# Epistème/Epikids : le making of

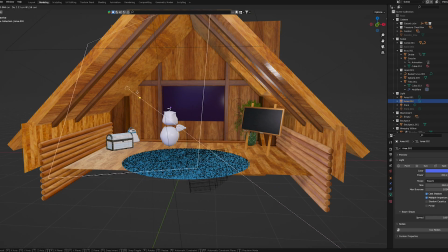La lumière bleue va être recréée virtuellement dans le décor et tous les éléments, Steepy y compris,
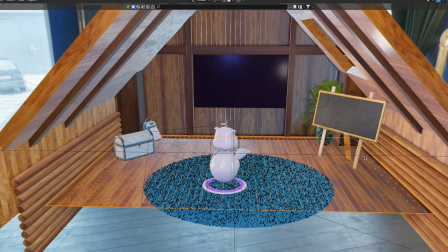vont avoir cet halo bleu qui va permettre de tromper votre cerveau qui va penser que tous les éléments existent en vrai.
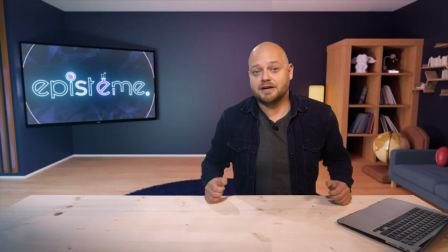Du coup, vous allez penser que le décor est bien là. Attends, je bois un petit coup.
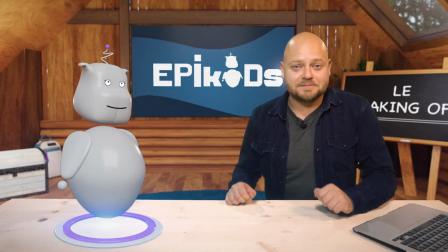Elle est plate maintenant. Alors Steepy, t'as bien compris comment ça marche? Tu peux nous expliquer le fond vert?
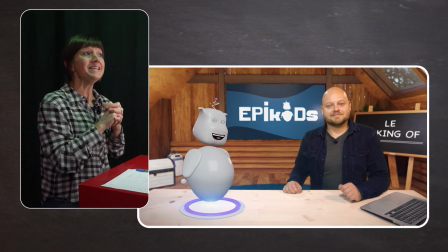Je peux, tout du moins, essayer. On utilise la couleur verte parce que c'est la couleur la plus proche de la couleur de notre peau.
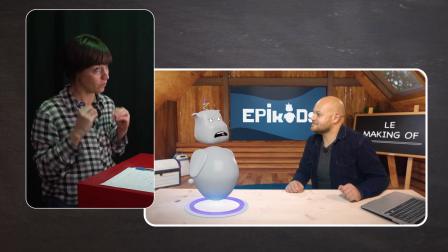La couleur la plus éloignée de la couleur de notre peau.
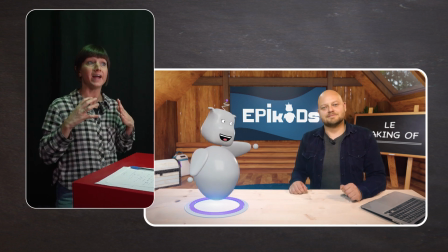Du coup, après, en infographie, on enlève le vert et on met les décors à l'arrière dessus.
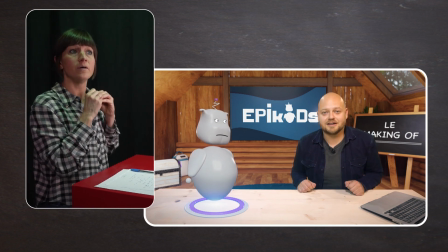J'ai compris? Eh bien, puisque tu parles d'infographie, on va voir comment toi, tu es créé en infographie.
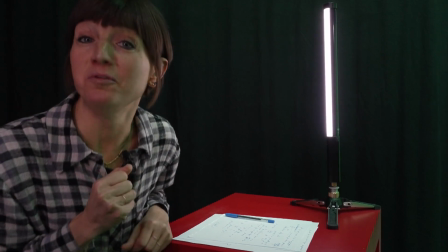Tu garderas cette petite moue qui est tout à fait délicieuse, hein?
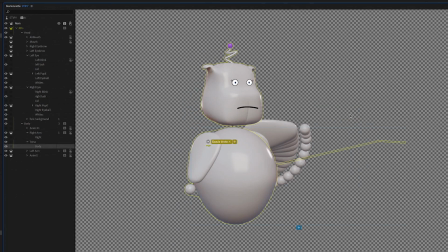We'll be right back.
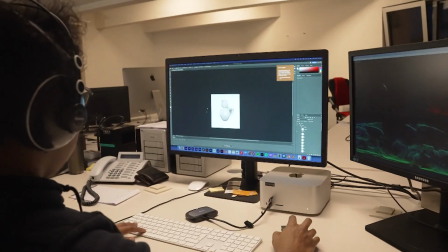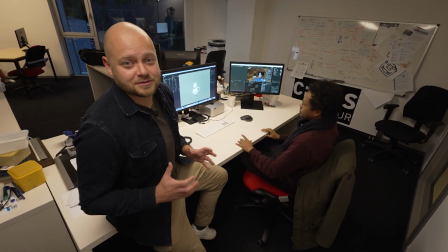tous les enfants, il y a une vedette dans l'émission et c'est évidemment Stipi. Beggy, c'est toi qui l'as créé.
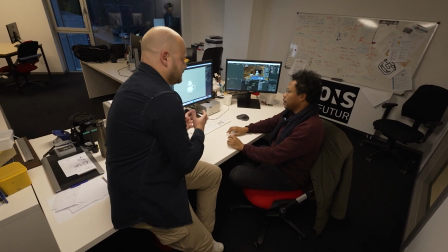Est-ce que tu peux me montrer comment tu as fait les différentes parties de Stipi et comment ça marche?
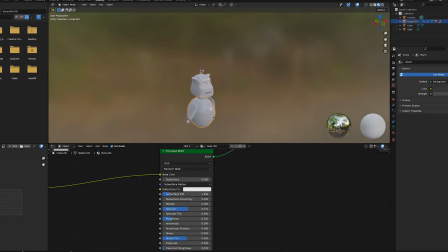Alors Stipi, en fait, on a commencé par une modélisation 3D dans laquelle on a vraiment défini la forme générale,
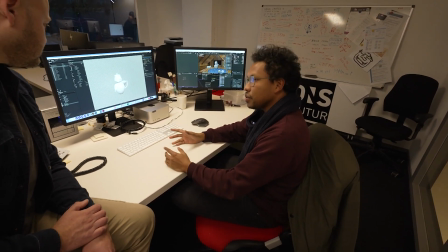la forme de la mascotte. Et une fois qu'on a cette modélisation, on a commencé à décomposer les différentes parties, donc que ce soit le bras,
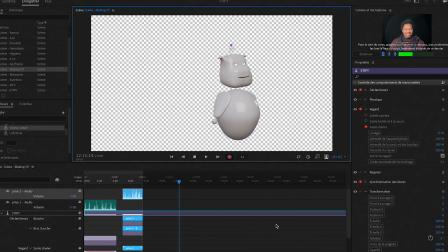le corps, la tête, pour pouvoir y ajouter des animations prédéfinies et constituer une bibliothèque
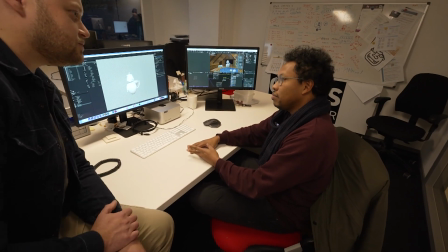d'expressions. Pour représenter toutes ces émotions, c'est ça? Et représenter toutes les interactions qu'il peut avoir avec toi.
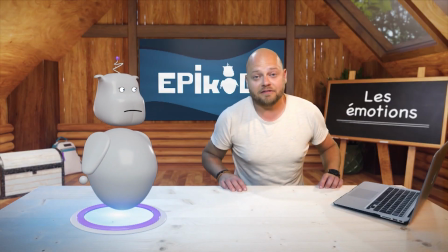Bouh! Bon, ok, ça vous a pas fait vraiment peur. Mais venez, venez, je vais vous expliquer comment ça se passe.
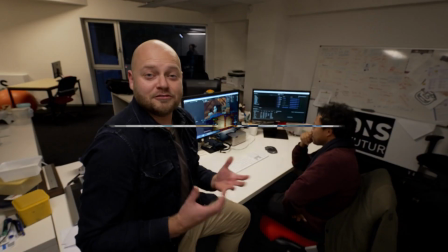Je me suis fait peur toute seule.
Oh. Et une fois que Stipi est créé, il faut l'intégrer dans son environnement.
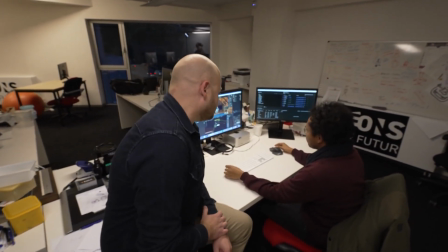Alors Beggy, tu peux nous dire comment tu fais?
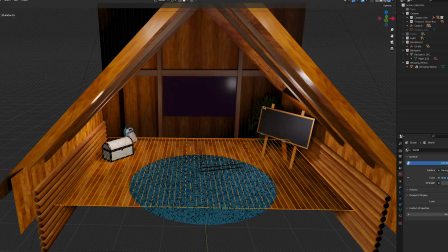Donc en fait ici, on a créé une cabane en 3D pour illustrer l'espace jeu d'enfant, pour rester dans le thème de Epic Kids.
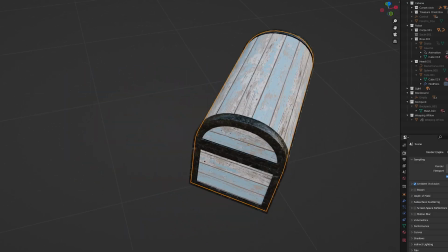C'est ça. D'ailleurs, tous les décors, sont, que ce soit Epistem ou Epic Kids, sont créés en 3D. Oui. Tout est virtuel.
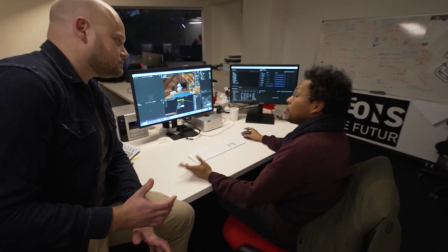Tout est virtuel.
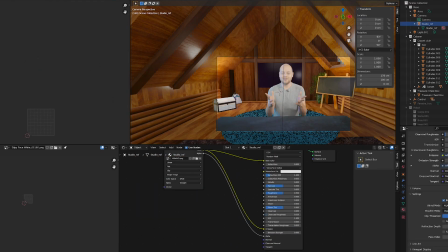Et on essaye en fait de faire correspondre la lumière créée dans le plateau mm-hmm. avec les lumières virtuelles qu'on intègre dans la scène en 3D.
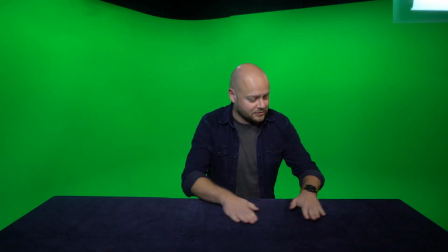Allez, on est de retour sur le plateau avec un petit changement de décor. Vous voyez qu'on a ici la table que vous avez l'habitude de voir dans les émissions Epistem.
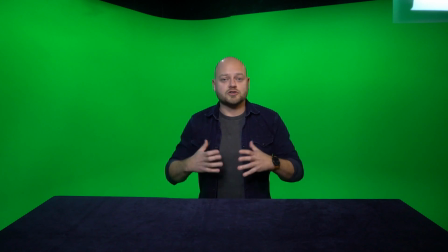Et puis ce que j'ai envie de vous montrer maintenant, c'est comment les différentes couches d'infographie sont ajoutées pour vous donner l'impression qu'on n'est pas du tout en plateau, mais qu'on est dans l'émission.
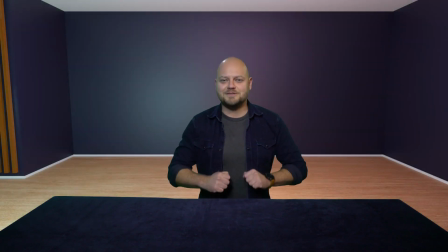Alors regardez, le fond vert va être transformé un petit peu par magie et on va y ajouter le décor.
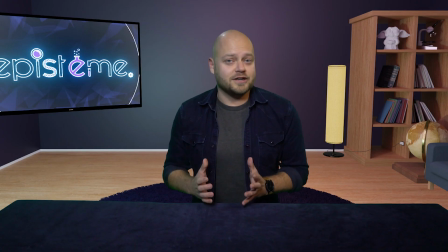Une fois que le décor est ajouté,
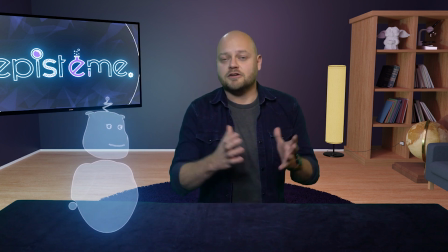on va ajouter pour Epic Kids la marionnette Stipi et pour Epistem les différentes infographies qui sont utilisées et qui vous permettent de mieux comprendre ce que je suis en train de raconter.
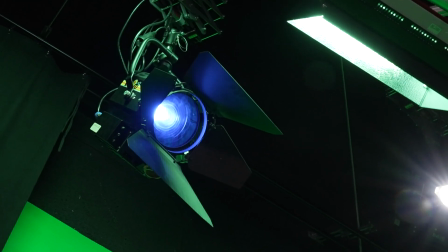Et puis il y a un autre élément réel, c'est cette lumière bleue qu'on vous a déjà montrée et qui va être virtuellement représentée par l'écran dans Epistem.
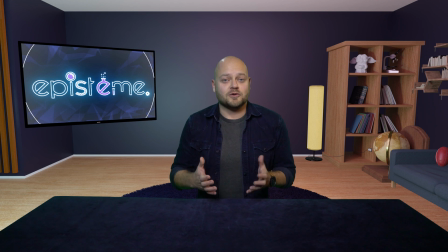Et l'idée est donc de piéger votre cerveau en faisant croire que cet écran donne la lumière sur ma droite.
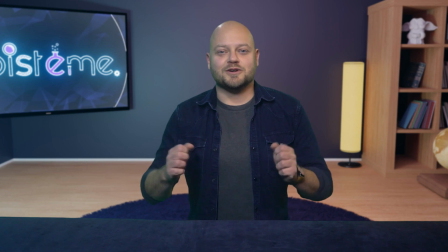Mais c'est pas tout. On va aussi jouer sur les couleurs. C'est ce qu'on appelle la colorimétrie.
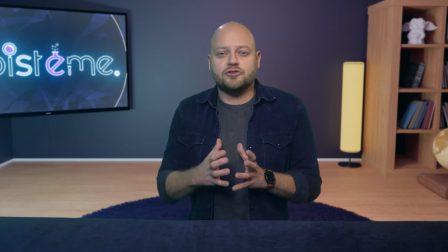Alors on va la choisir pour donner une teinte particulière à l'émission.
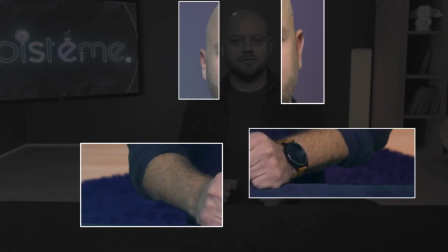Tout d'abord, on va supprimer tous les petits déchets qui sont dans l'image et qui viennent de la suppression du fond vert qui était derrière moi.
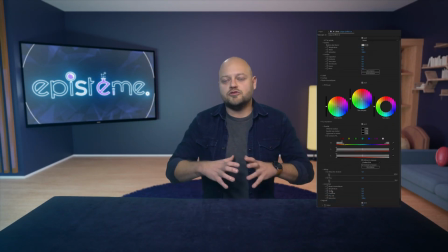Ensuite, on va arranger la colorimétrie pour donner une teinte plus naturelle à ma peau.
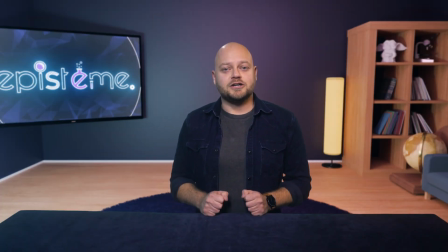Et enfin, on va donner à l'ensemble de l'image une couleur qui est agréable à voir.
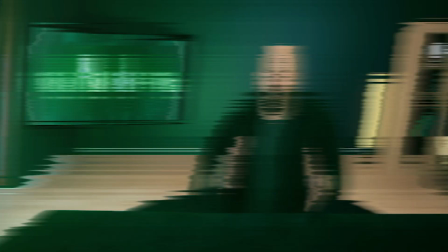On pourrait aller du noir et blanc à un style un peu plus Matrix, voir Jean-Pierre Jeunet si vous aimez le jaune,
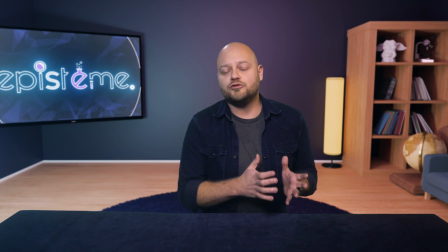mais ici, dans Epistem, on va choisir un ton plutôt chaleureux, à l'opposé d'un ton froid qui serait beaucoup plus bleu.
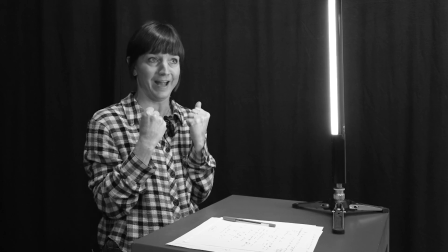On enlève le vert, de mer, de bleu, de merde!
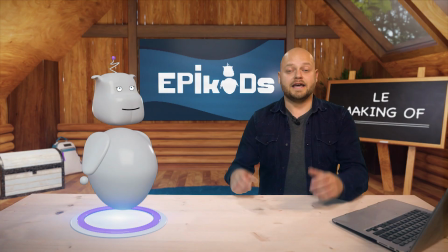Pardon! Et une fois la marionnette de Stipi créée, il faut encore l'animer.
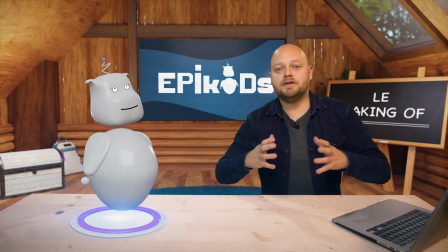Pour ça, on a commencé par créer une bibliothèque d'émotions, et puis on va enregistrer,
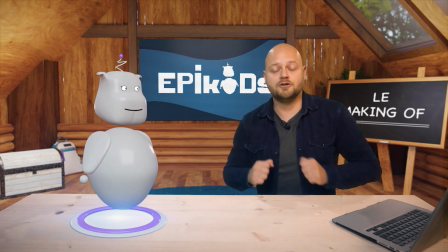via le son et les mouvements de Caro et de Beggy, eh bien, ce que Stipi est en train de faire.
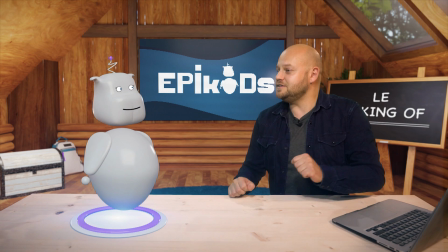Petite démonstration.